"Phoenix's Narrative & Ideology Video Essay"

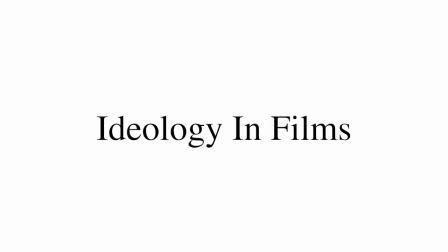0:01 Ideology is a set of beliefs or opinions of a group or an individual person. Ideology can be found in every film we watch.
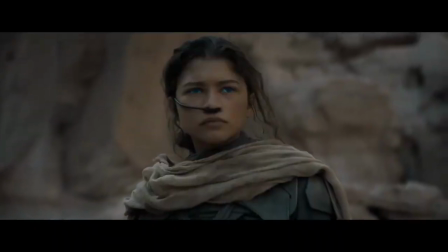0:08 Films can often be supporting the dominant or emerging ideology or challenging them.
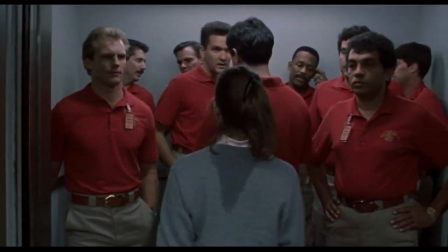0:13 In this video essay, we'll look at how Jonathan Demme's film The Silence of the Lambs reinforces key tenets of second-wave
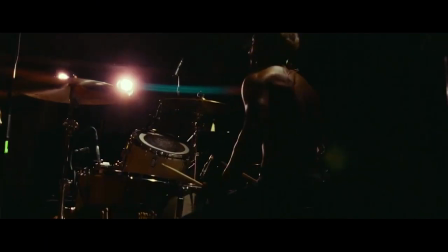0:20 feminism and how Darius Marder's film Sound of Metal challenges ableist ideology.
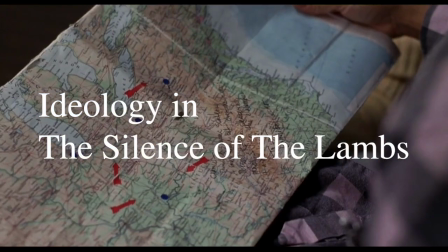0:29 Second wave feminism took place in the 1960s and the 1970s and focused on the issues of discrimination and equality.
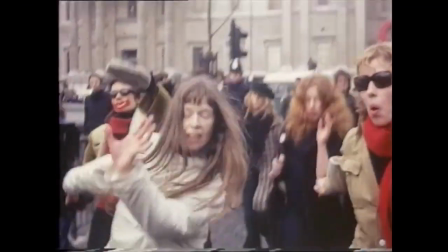0:37 They were fighting for more female leadership in higher education, businesses and politics.
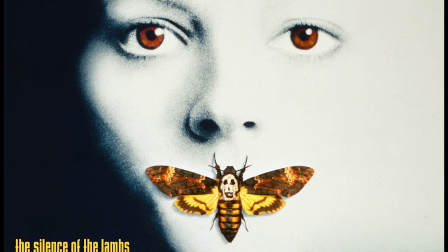0:43 The Silence of the Lambs was released in 1991, 21 years after these rights were fought for.
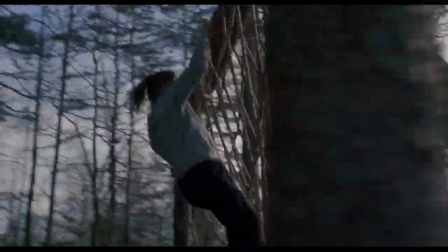0:49 At the time of release, more and more women were focusing on higher education and their careers.
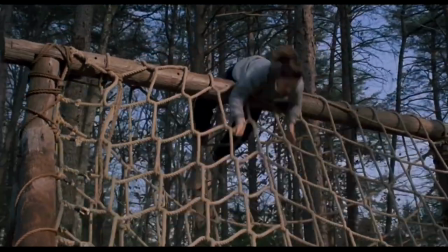0:55 However, this did not mean discrimination was over, especially for women in the workforce,
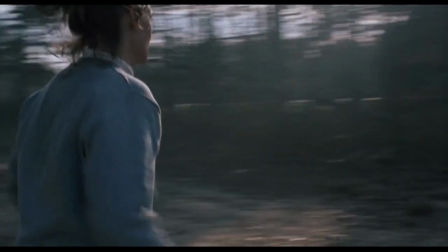1:00 as there was still a patriarchal belief that women belonged in the kitchen and men were superior.
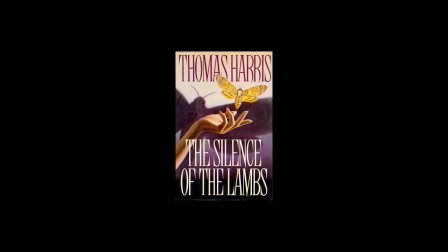1:06 The Silence of the Lambs was adapted from Thomas Harris's 1988 psychological horror novel of the same name.
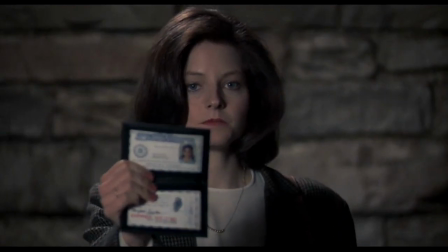1:13 The film follows Clarice Starling, an FBI agent seeking help from Hannibal Lecter,
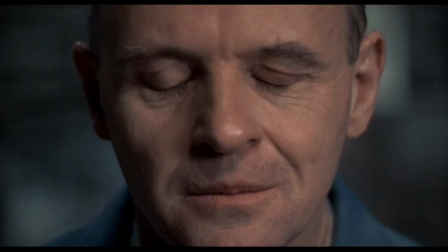1:18 a serial killer and a former psychiatrist, in order to find and arrests another serial killer who has been killing female victims.
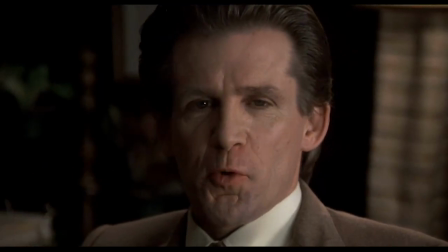1:27 By using a range of codes and conventions, Jonathan Demme perfectly depicts how it feels to be discriminated against as a woman in the workforce.
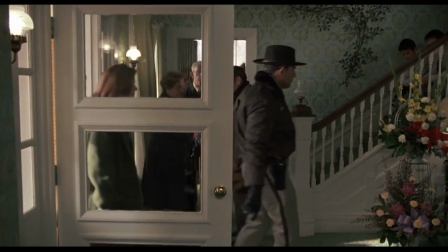1:35 He does this in his scene of Clarice Starling at a funeral parlor about to go view the body of one of James Gumm's victims.
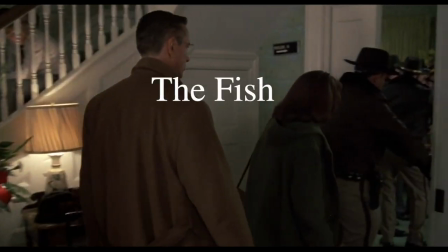1:43 Specifically, Demme uses the fish out of water convention to portray this,
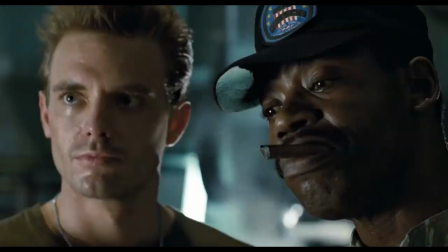1:47 which is essentially when a character is placed in a completely unsuitable environment or situation.
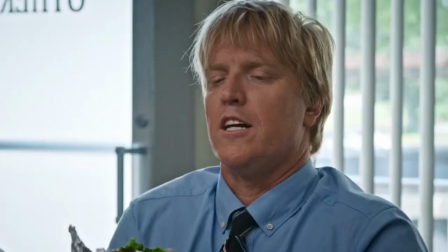1:52 This narrative convention is used in many films to show that a female character is feeling out of place in her environment.
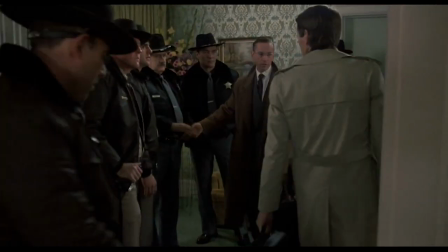2:02 So if we break down this scene straight away we can see that blocking in the construction of the mise-en-scene has been carefully used.
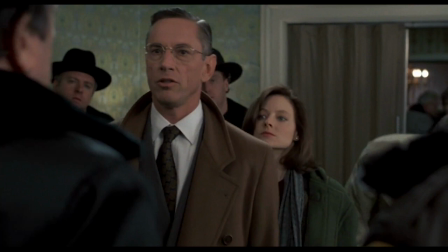2:09 Blocking helps us to see the power dynamics in different conversations on screen. Crawford and Perkins take up most of the screen while Clarice can barely be scene. Not only does this show us she is physically out of the conversation, but by framing her further from the lens,
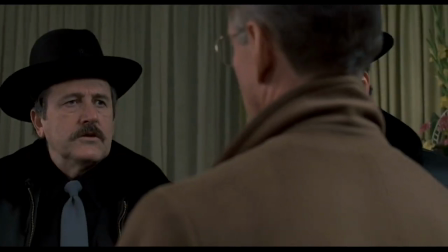2:23 the audience gets a sense of just how out of place she is made to feel in her work environment.
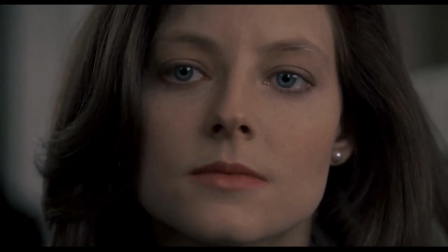2:29 Demi then cuts to a close-up of her face to focus on her emotional reaction, which is somewhat confronted and disorientated.
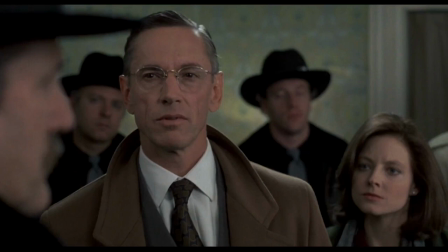2:36 This is further emphasised when Crawford asks to discuss certain matters in private.
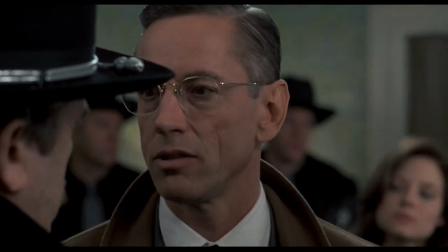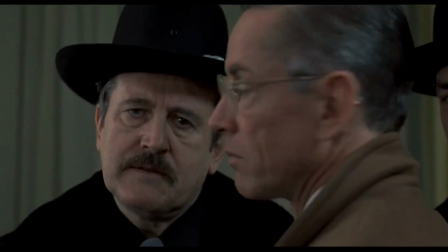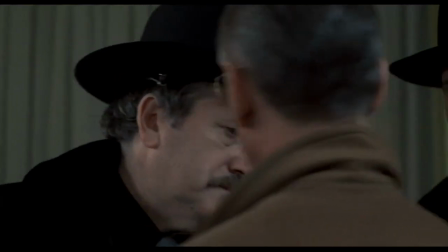2:50 But how does Demi take the audience from seeing how Clarice is being treated to feeling what she is.
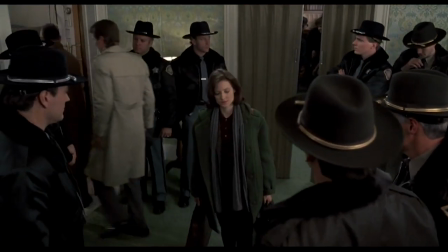2:55 Ollie first carefully sets up the scene with a high angle camera shot establishing that she is surrounded by male police officers.
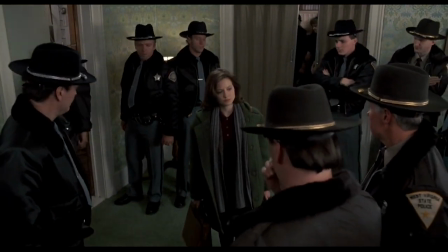3:02 Then it cuts to the faces of the police officers staring straight down the barrel of the camera lens.
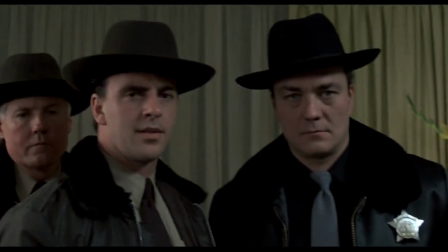3:08 These faces display arrogance and even sleaziness but by having them stare straight down the barrel of the lens
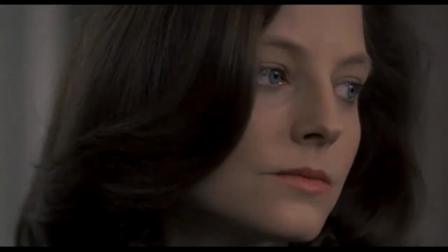3:15 it makes it feel as though they are staring at you making us as the audience feel just as uncomfortable as Clarice feels,
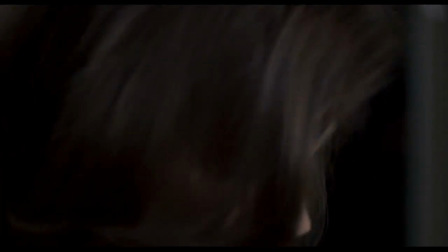3:22 and when it cuts to a close-up of Clarice's face,
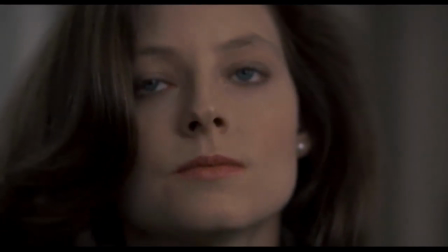3:25 she is not staring down the barrel of the lens, but instead looking off to the side of it, displaying how unequal the power dynamic is. If we look at feminist film theorist Laura Mulvey's theory on the male gaze, a term coined by her,
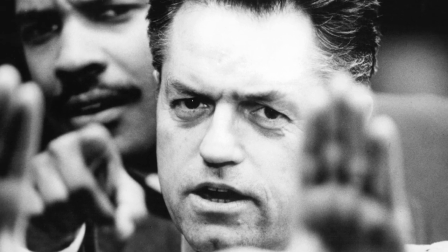3:38 we can more deeply understand how Jonathan Demme uses this scene to further reinforce feminist ideology.
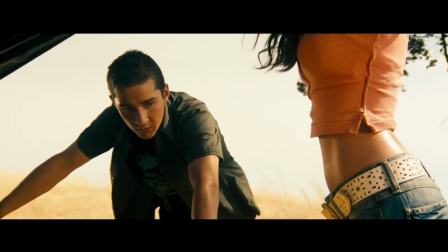3:45 Mulvey's male gaze theory is that women in the media are being shown to us from the perspective of heterosexual men.
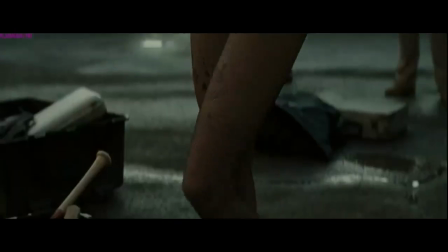3:52 This means that we are encouraged to sexualise them and objectify them as the camera looks them up and down and covers their bodies.
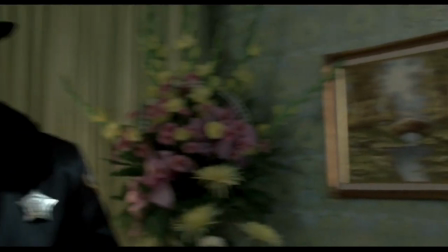4:00 Demi challenges this as he makes the audience see what the male gaze looks like from a female's perspective, which is truly confronting.